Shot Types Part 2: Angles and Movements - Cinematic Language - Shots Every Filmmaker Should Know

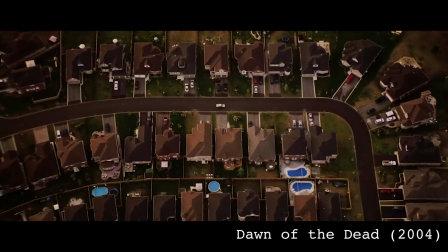This type of shot has an almost staged, artificial look to it, making the scene below look quite formal. One of the most famous top shots in film is this sequence from Martin Scorsese's Taxi Driver.
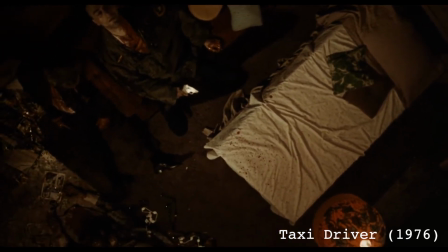After a violent shootout, the film's anti-hero sits motionless as we view him and the carnage from above,
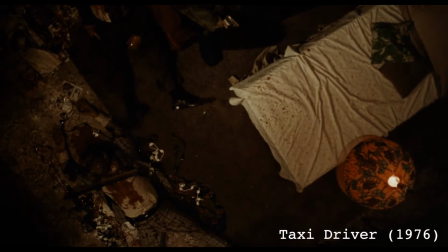giving us an almost objective perspective to the aftermath of his creation.
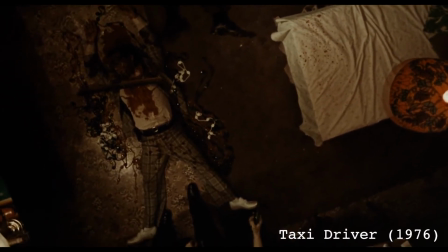Interestingly, as the film was shot on real locations, they actually had to cut through a floor in order to achieve the shot.
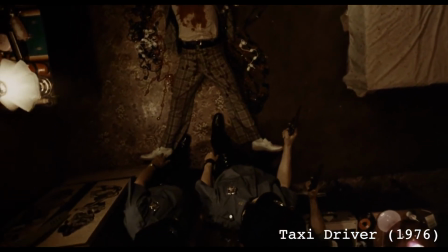It took 3 months to cut the ceiling out and only 20 minutes to film the scene.
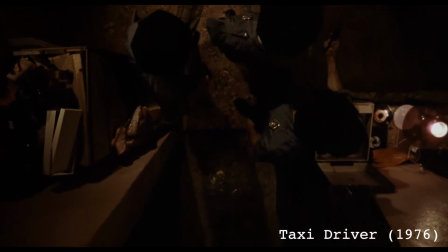A handheld shot is exactly what it sounds like.
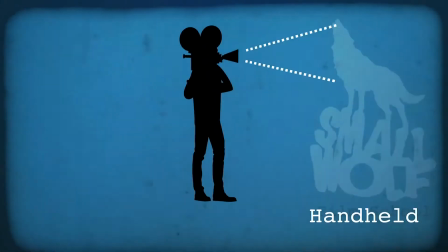A shot where the camera is operated without any additional supports, just the camera person themselves and perhaps a shoulder rig. This gives the scene a greater sense of urgency and realism. This sequence from Mean Streets starts out as a locked off shot, but as soon as the scene turns to violence,
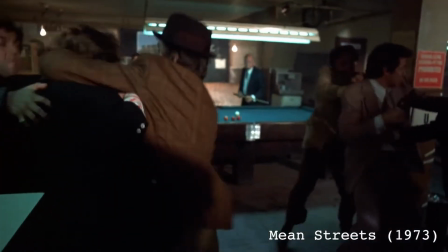the camera becomes handheld and moves around almost as though it is unrehearsed and the camera just happens to be capturing it,
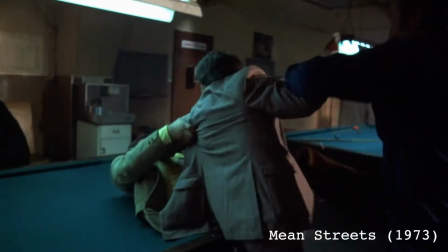like a documentary.
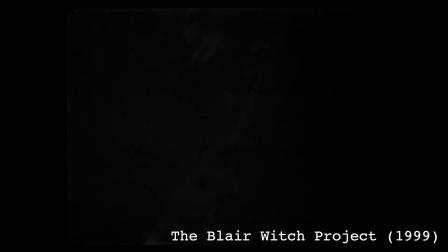When done right, the handheld shot can add authenticity to a scene, making it look more gritty and real.
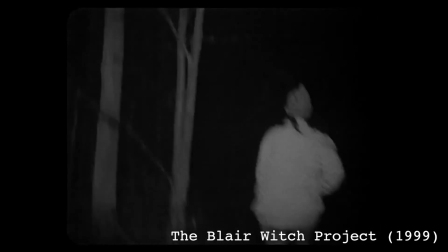But it's also just as likely to make susceptible audiences vomit from motion sickness.
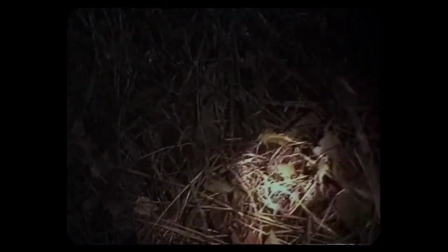The
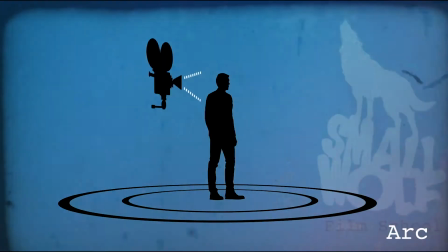arc shot is where the camera, usually on a curved dolly track, moves around the subject or subjects whilst keeping them in the centre of the frame.
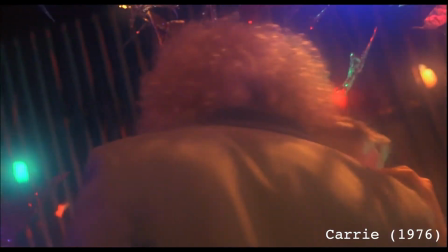In this sequence from Brian De Palma's Carrie, Carrie White, a bullied, unpopular girl at high school, is getting to dance with the school's most popular guy at the senior prom.
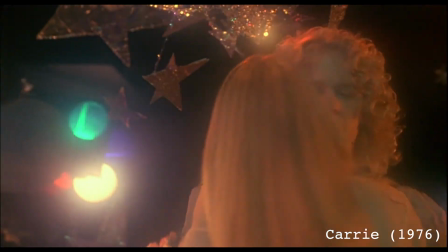She is literally giddy with excitement and having been picked to dance, and the camera movement helps to visualise the feelings that she is having.
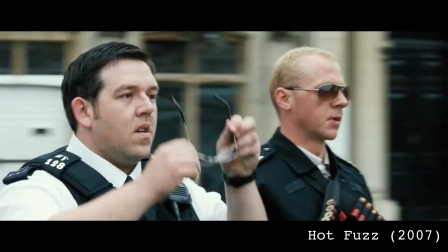And here in Hot Fuzz, Edgar Wright does it because, well, it looks really cool and it's a reference to Bad Boys and Michael Bay. Not so commonly used as it once was,
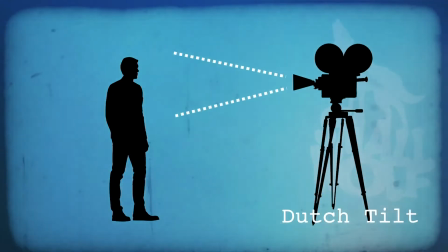the Dutch tilt or Dutch angle is a shot where the camera is slanted to one side, giving a general sense of unease.
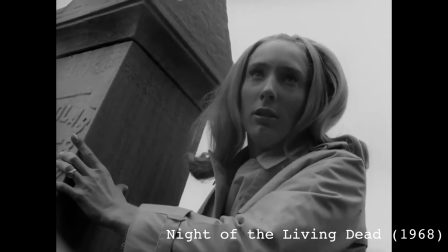It was used a lot in horror movies to show when something was amiss, that something is not quite right with what we are seeing.
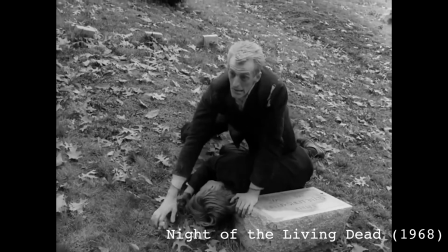Something weird and macabre is going on.
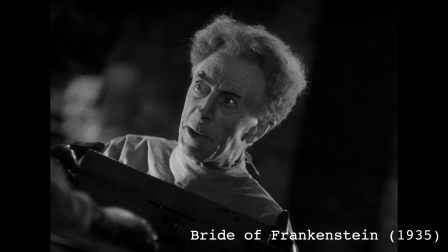In a few moments from now, she will speak to you from where she is through this electrical machine.
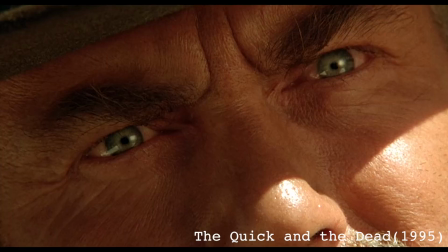It is used in exactly the same way now, but can sometimes have a certain comic book feel to it.
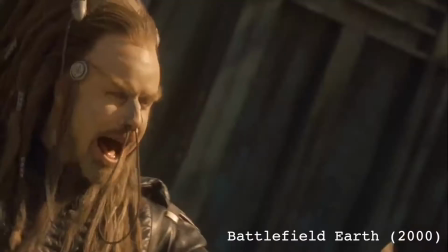When done badly though, you have Battlefield Earth.
Oh, you're too much!
A lot of people think that the name Dutch means that the shot originated from Holland. This isn't actually the case, as it actually derives from the word Deutsch, meaning German in the German language.
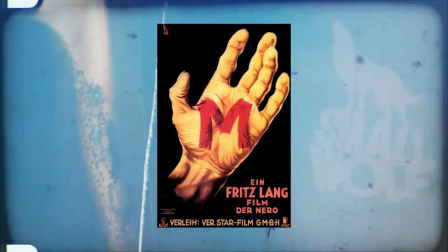The term was coined during the expressionistic period of German cinema, where the tilted camera was used in abundance.
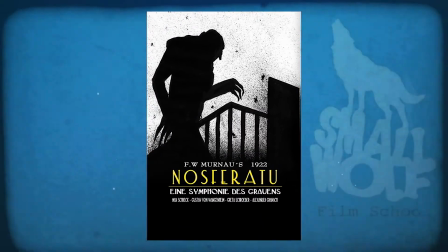The most popular example of this is The Cabinet of Dr. Caligari.
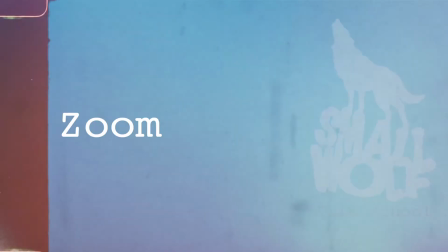Forever the bane of my teaching life. The zoom is a camera movement that doesn't move the camera itself, just the focal length of the lens.
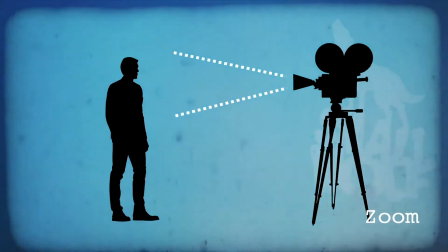Essentially, what you are doing is magnifying the image rather than moving closer towards it.
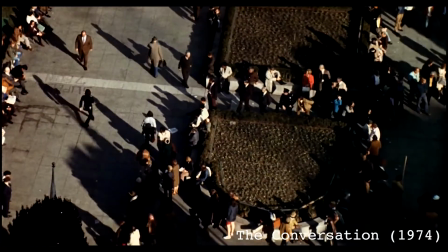Zooms seem like a bit of an outdated technique now, and they are not used often because they remind the audience they are watching something mechanical.
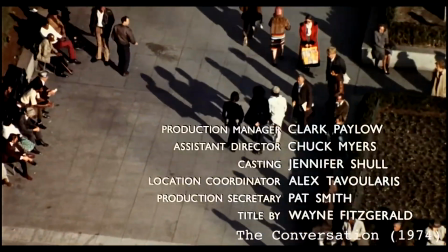The eyes cannot zoom, but you can move your eyes closer to something, which is why a dolly shot seems more naturalistic. Zooms can be used to quite good effect when doing something a bit more cartoony and over the top,
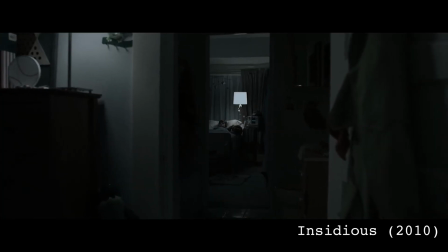but also give a film a bit of a retro, edgy feel by using them slowly and purposefully.
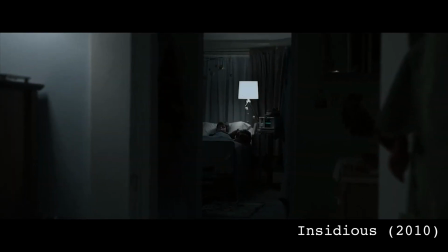If you're a student filmmaker, take your finger off that zoom rocker. Randomly zooming in and out doesn't look good, trust me.
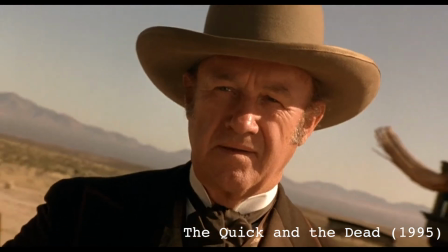Finally, the Contrazoom. Or is it a dolly zoom? Either way, this is where the camera moves position at the same time it zooms in or out.